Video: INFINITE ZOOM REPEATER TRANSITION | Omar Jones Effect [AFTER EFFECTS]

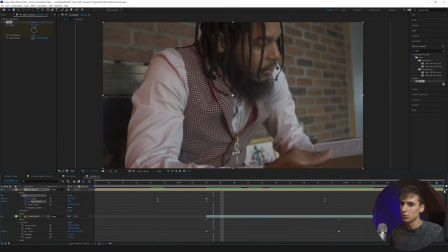You don't really have to reset it, but I think it just adds a cool effect where it kind of twirls and then untwirls. So just reset and click reset on the angle as well. And then you can go ahead and ease these keyframes.
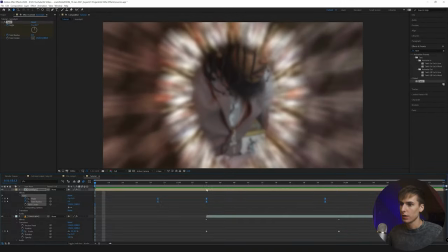And then you got a little bit of twirl. I think that just like really sells the effect a little bit more.
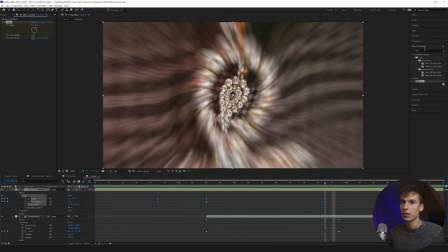It makes it look a lot less robotic when it's zooming through. You can also add some things like optics compensation. Make sure to reverse the lens distortion. And then I like going like here and going like halfway through and bringing it up a bunch.
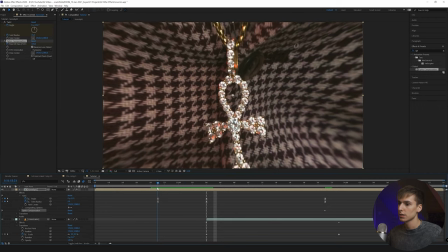Keyframing it, going to right before it starts and making it zero.
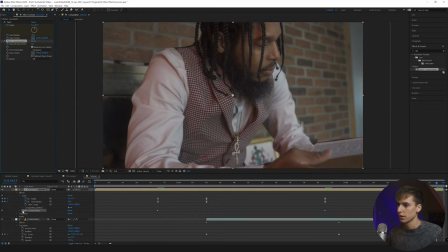And then at the end, also making it zero. Like I said, you don't have to make it zero at the end, but it's just something I do. Doesn't mean that you guys have to do it, obviously. So do whatever you think looks the best. And then I'm gonna ease those.
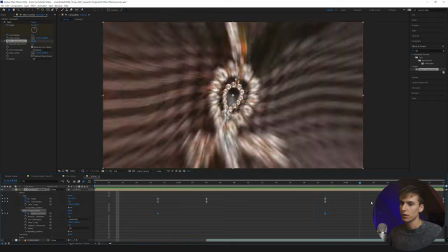And it kind of just gives that illusion of it going faster and more of a tunnel-like look. And I think for the last thing, obviously you can add as much or as little as you want.
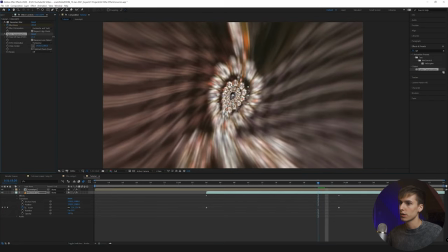I'm gonna add the optics compensation to the background clip and have it, make sure you click reverse, have it be a lot, and then right towards the end, drag it down.
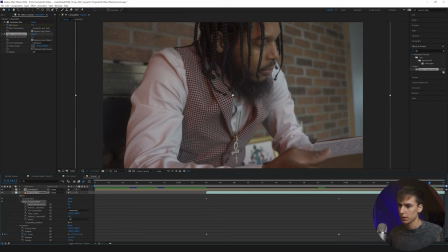So it kind of just has like a little bit of a bounce effect. Make sure to go to the keyframes. Make sure you actually keyframe it, I totally forgot to.
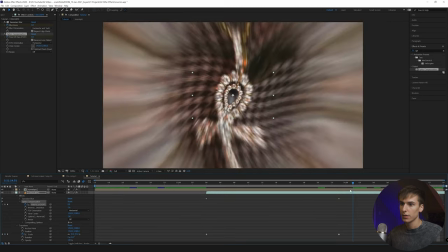But yeah, make it zero at the end. And then you can do something like here and drag it up. And if you don't even notice it, just drag it all the way up. I don't like dragging it all the way up, but kind of close and see what you can see.
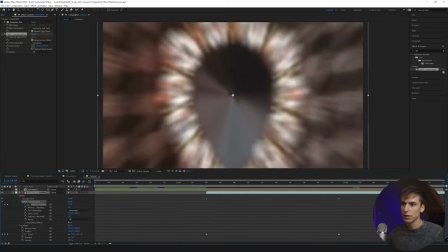I just drag this keyframe closer and closer until we get a look that we want. So I think that's a little too much here.
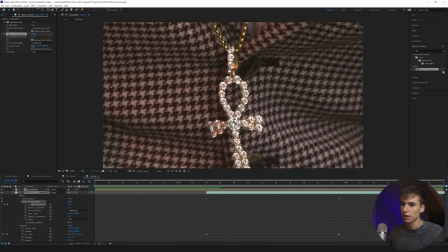Just bringing it down. And then you can see that we kind of just have like a little bit of a bounce and it looks like it's coming out of a tunnel more. And like I said, boys, it just takes a lot of tweaking,
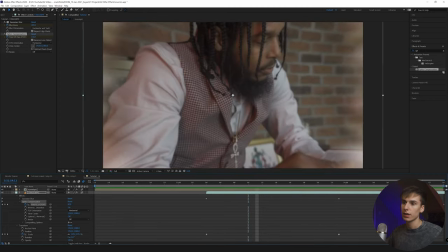adding your own effects. You can add just like scale it in and have a bump here. You can have a flash when it comes through.
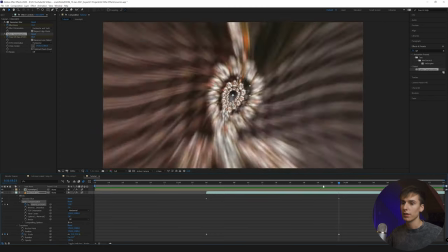You can obviously, there's like an endless amount of effects that you can do on each thing, on the composition, on the pre-comped layer, on the background layer.
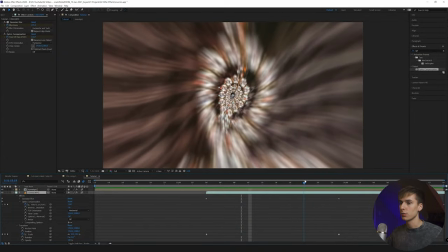Basically just play it around and make it look cool. I think some of the really good ones to take away are twirl and optics compensation.
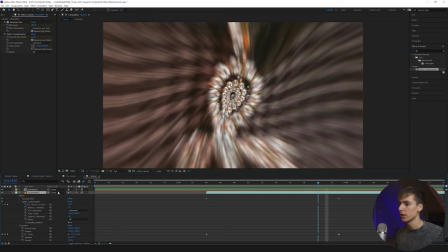They kind of just sell the effect, because here I'll go ahead and, because if you go ahead and turn those both off,
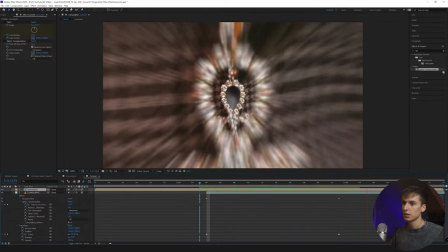you can already see that it looks a lot more robotic, right?
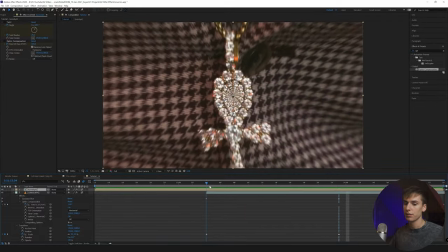Still looks cool, but just definitely not the same effect. If you guys made it all the way to the end, I really appreciate you. Thank you very much. If you haven't already, go ahead and like and comment. And if you're not subscribed, go ahead and do so. This video took a while to record, so I really do appreciate it. The best way to support the channel is going to briandelmata.com and checking out my texture pack. I'll have a link to all the tutorials that I have on that so far and some of the effects you can do down below. Be sure to follow me on Instagram, Twitch, even TikTok now. I got the lights behind me, a little bit different of a video now. But yeah, guys, that's pretty much it for the video. Peace.